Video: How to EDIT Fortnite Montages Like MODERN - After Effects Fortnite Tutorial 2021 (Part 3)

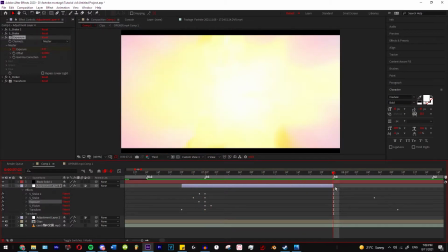243s
when it's about on the cinematic, or wherever you want it to stop. That's where you just drag it to zero.
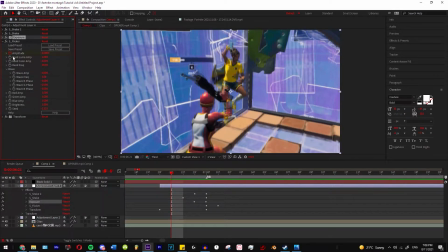250s
Then put in my flicker, same thing, amplitude at zero, goes to about three.
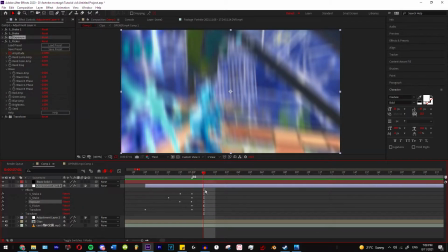259s
Done it after the kill though, so that you can see that some of it, see the flicker effect,
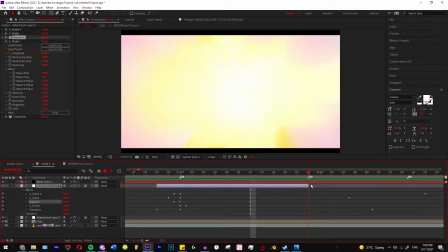263s
and I've made it stay for a bit and then go down later on.
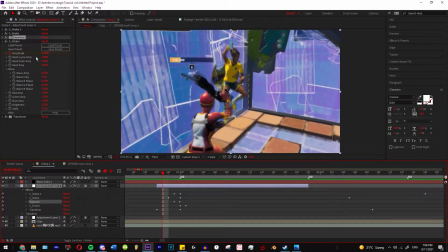269s
Then these are also the settings. Feel free to pause and have a look at them quickly. And for the transform, I have made it so this is basically an additional pan and crop.
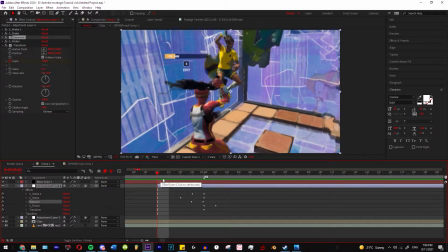281s
What this does is it adds more of a punch to the kill.
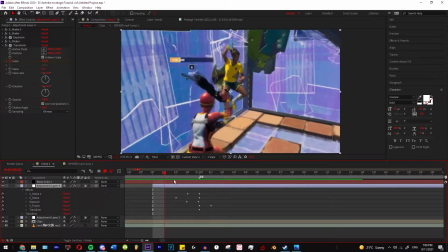285s
I've made it so it goes from 100 to 126 to back to 100.
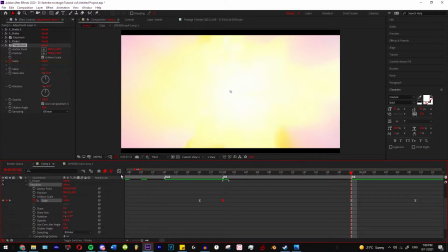291s
And if we have a quickly have a look at the graphs, for the scale, it goes in and then comes back out.
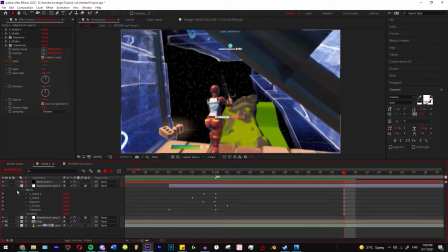300s
I'm not gonna show you all this the graphs, so just feel free to like figure them out and try and play around with them.
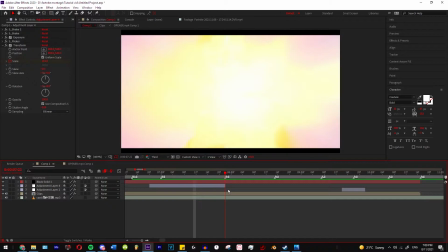306s
But just let me know in the comments if you have any issues. So that's our impact.
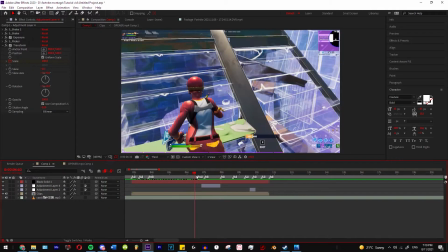311s
If we have, let's have a look at it real quick.
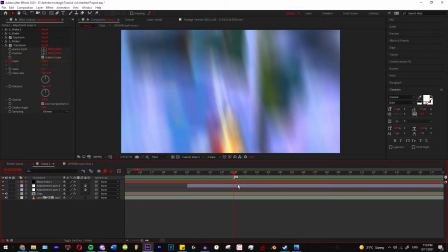316s
It's very subtle, but you can still tell that there's an impact there.
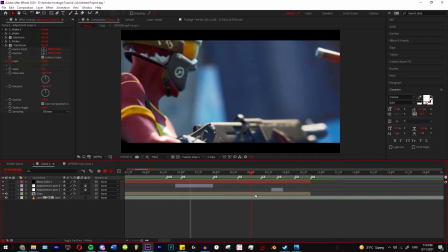322s
Now, that's just for the impact I've added.
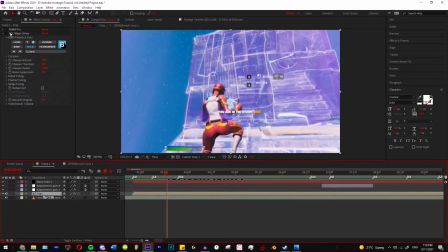326s
Now, what you can do is, as before, like I said, as we go back into it, we've got our RSMB and our sharpening.
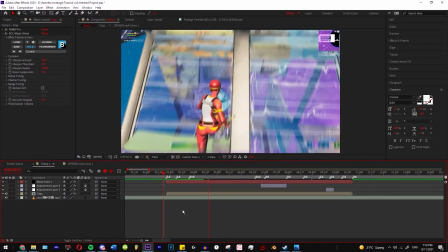336s
And if we have a look at the clips with it, what it does is it adds that motion blur effect.
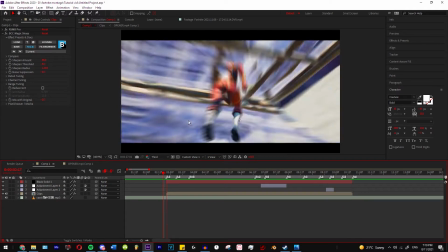343s
So this is what it looks like with it.
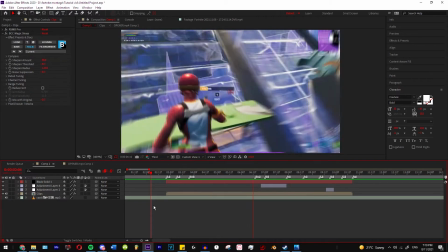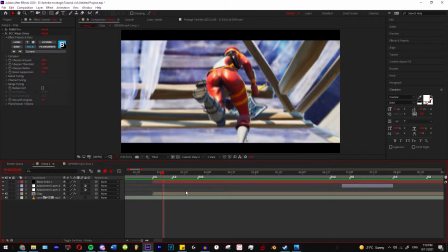356s
Perfect. Now I'm just going to add in a few of my own effects and I'll see you then.
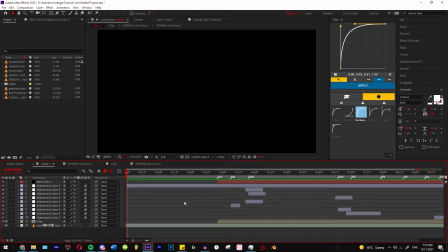363s
Alright, so I've just added in my own effects, just a few presets, a few overlays, and now we're just going to see what the final product looks like.
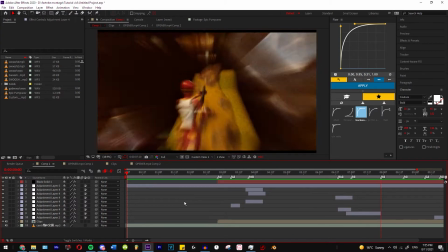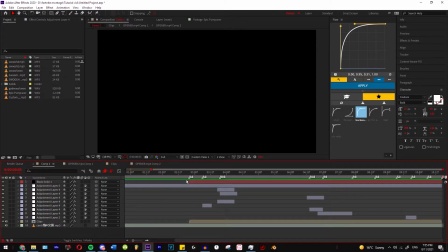382s
Okay, so now the only thing we're missing is sound effects. So I've got a bunch of sound effects on the left, as you can see.
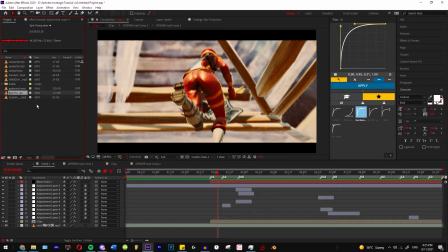391s
Got my whooshes and I've got a pump sound effect. So what I'm gonna do is start off with the shotgun sound effect.
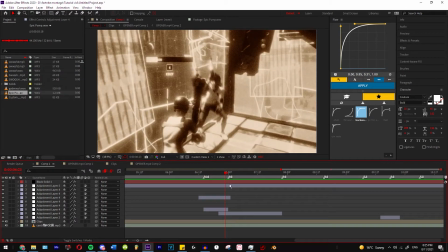398s
So what we're gonna do is head over to where the shot starts
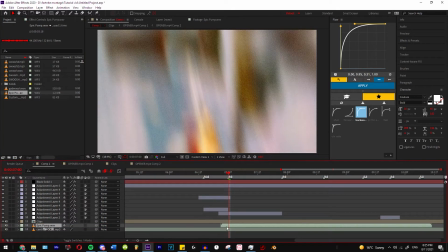402s
and drag in the shotgun sound effect underneath the clip and double click L and find where the shot starts. So once you find that, put it at the start and let's just quickly play that through and see what it sounds like.
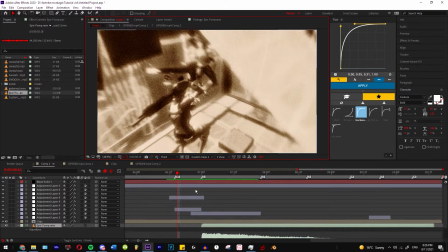424s
Okay, so as you can see, it's pretty loud. I'm gonna just turn off my effects real quick so it's easier.
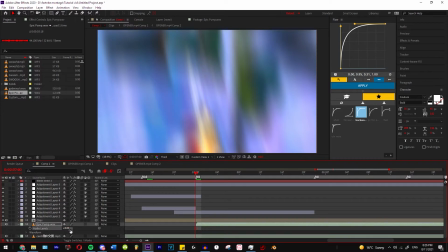429s
So it's pretty loud. So what we're gonna do is click L once and that will bring the audio levels, and we're gonna drag it down to about -6.
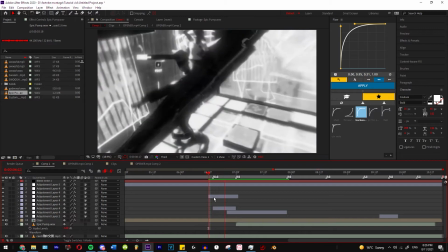438s
Let's see what that sounds like. Pretty good.
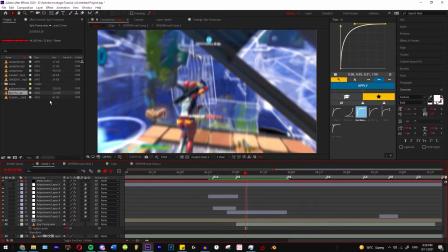443s
But now what we want to do is add a bit of a whoosh behind it. So what I'm gonna do is I'm gonna bring in a whoosh and find where the buildup happens. So see, there's this buildup over here.
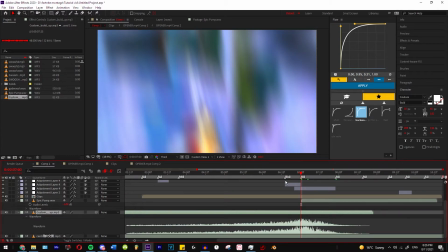460s
What we're gonna do is put that behind just where the shot happens, and you'll see the difference it makes once you add a whoosh in behind it.
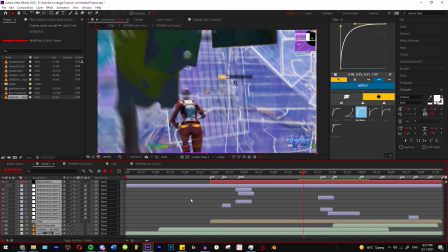471s
Yep, so that adds like a power behind the gun. So it's important to add your whooshes behind everything you can.
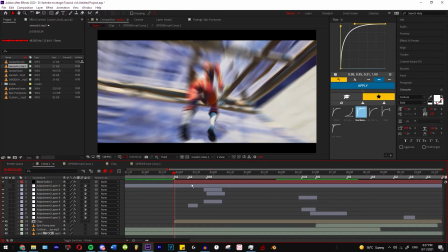478s
All right, so now what I'm gonna do is I'm gonna add my whooshes in to the cinematics, and I will get back to you once I've done that.
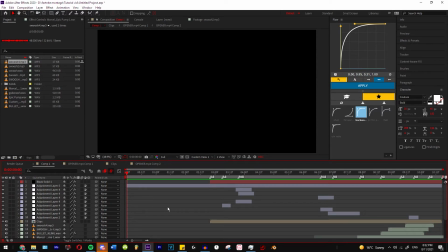487s
Alright, so I've done all the sound effects, as you can see down here, swooshes.